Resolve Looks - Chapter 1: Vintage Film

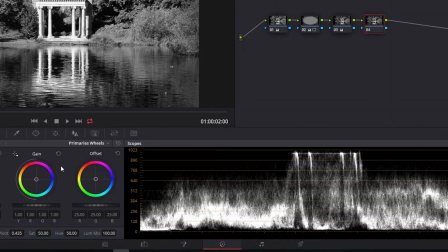746s
This is something that should not be in a black and white film shot, but a certain perception of light, light given by projection, phototransposition, etc., etc., allows us to convey a more truthful feeling to our image.
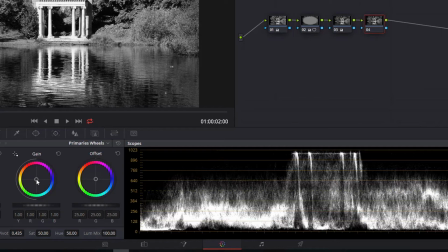765s
We can move either slightly towards the cold or slightly towards the warm.
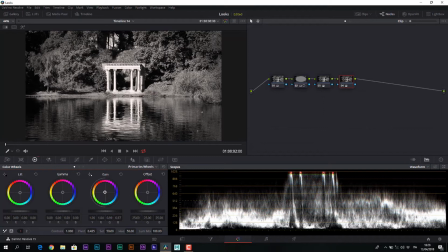770s
So we could go on and warm up our image slightly or cool it slightly. Obviously, it must be an extremely delicate intervention.
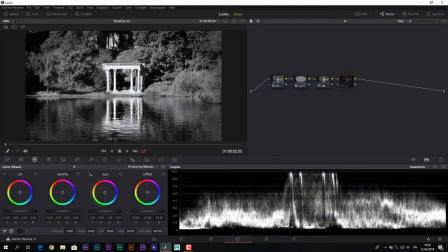787s
I must not have a perception of color, but only of freshness or warmth. This is the version slightly turned in the cold, while instead this is the version slightly turned warm.
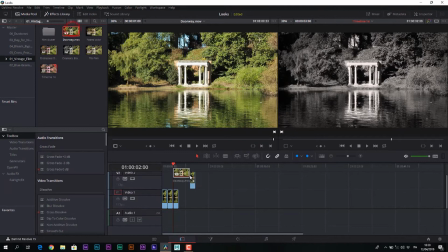For the fourth and final look, we go to intervene quickly on the duration of our clip,
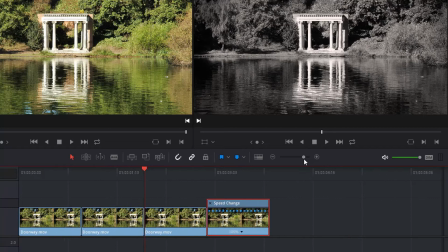815s
so that we have a more margin when playing through it. We slow it down to 50%.
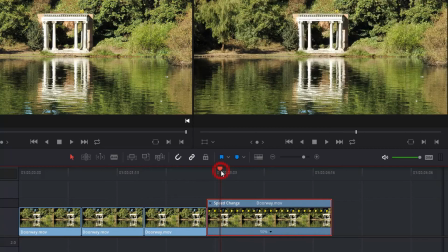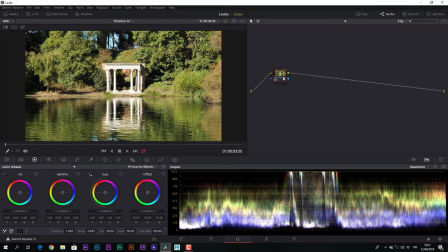829s
And we make a low quality 70s film style. Being a newer film, even if the basic settings are the same, we desaturate less, about
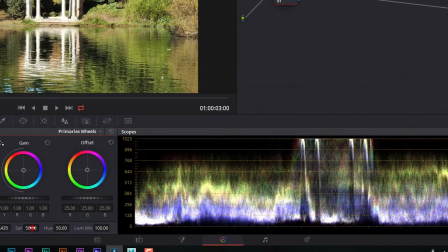843s
10%, to dampen a bit the color tones, but without creating that strong decay from older films.
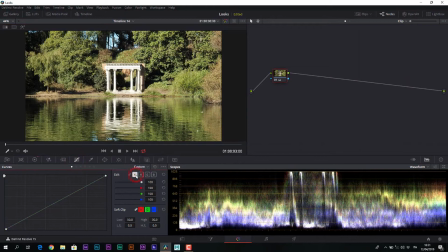And inside the curves, operating on the luminance curve, we will do a very slight rebalance of the curve, very delicate.
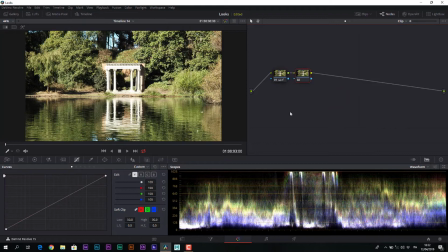877s
Next, we add a serial node and operate chromatic variations depending on the different luminance levels. A peculiarity of many films of the time was to have a strong presence of magenta on the shadows, yellow on the midtones, and cyan on the highlights.
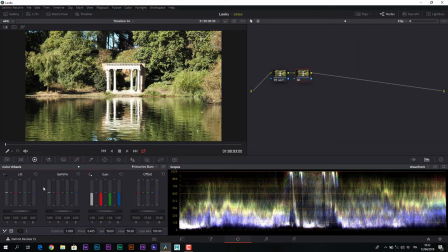895s
So we will take advantage of the ability to separately manage the YRGB channels, lift, gamma, and gain, to build this type of color mapping. We slightly increase the
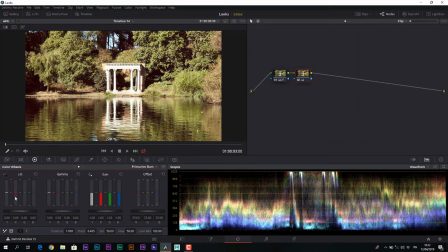911s
color equally of red and blue to obtain magenta on the lift. The two values must be the same.
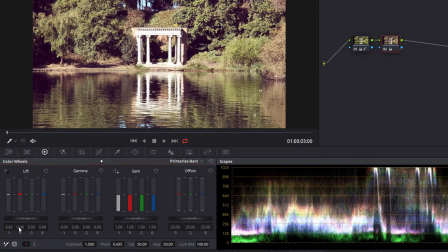Of red and green on the gamma, once again the values must be the same.
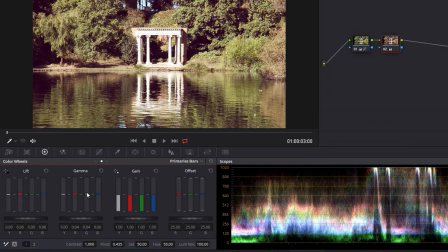And of green and blue to obtain the cyan on the highlights, always with the same value.
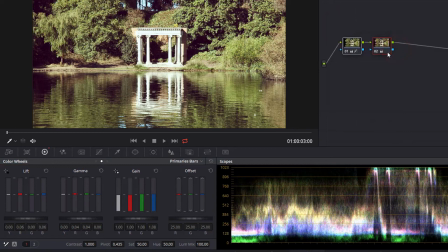960s
At this point, we can desire to add some little distortion or do a small rebalance, but anyway, we still need to do a saving step. So let us lower the gain so that it is out of the super white room,
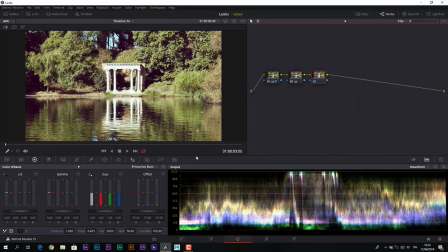974s
and pull up the lift so that it is out of the super black room. And above all, we add some grain to the shot.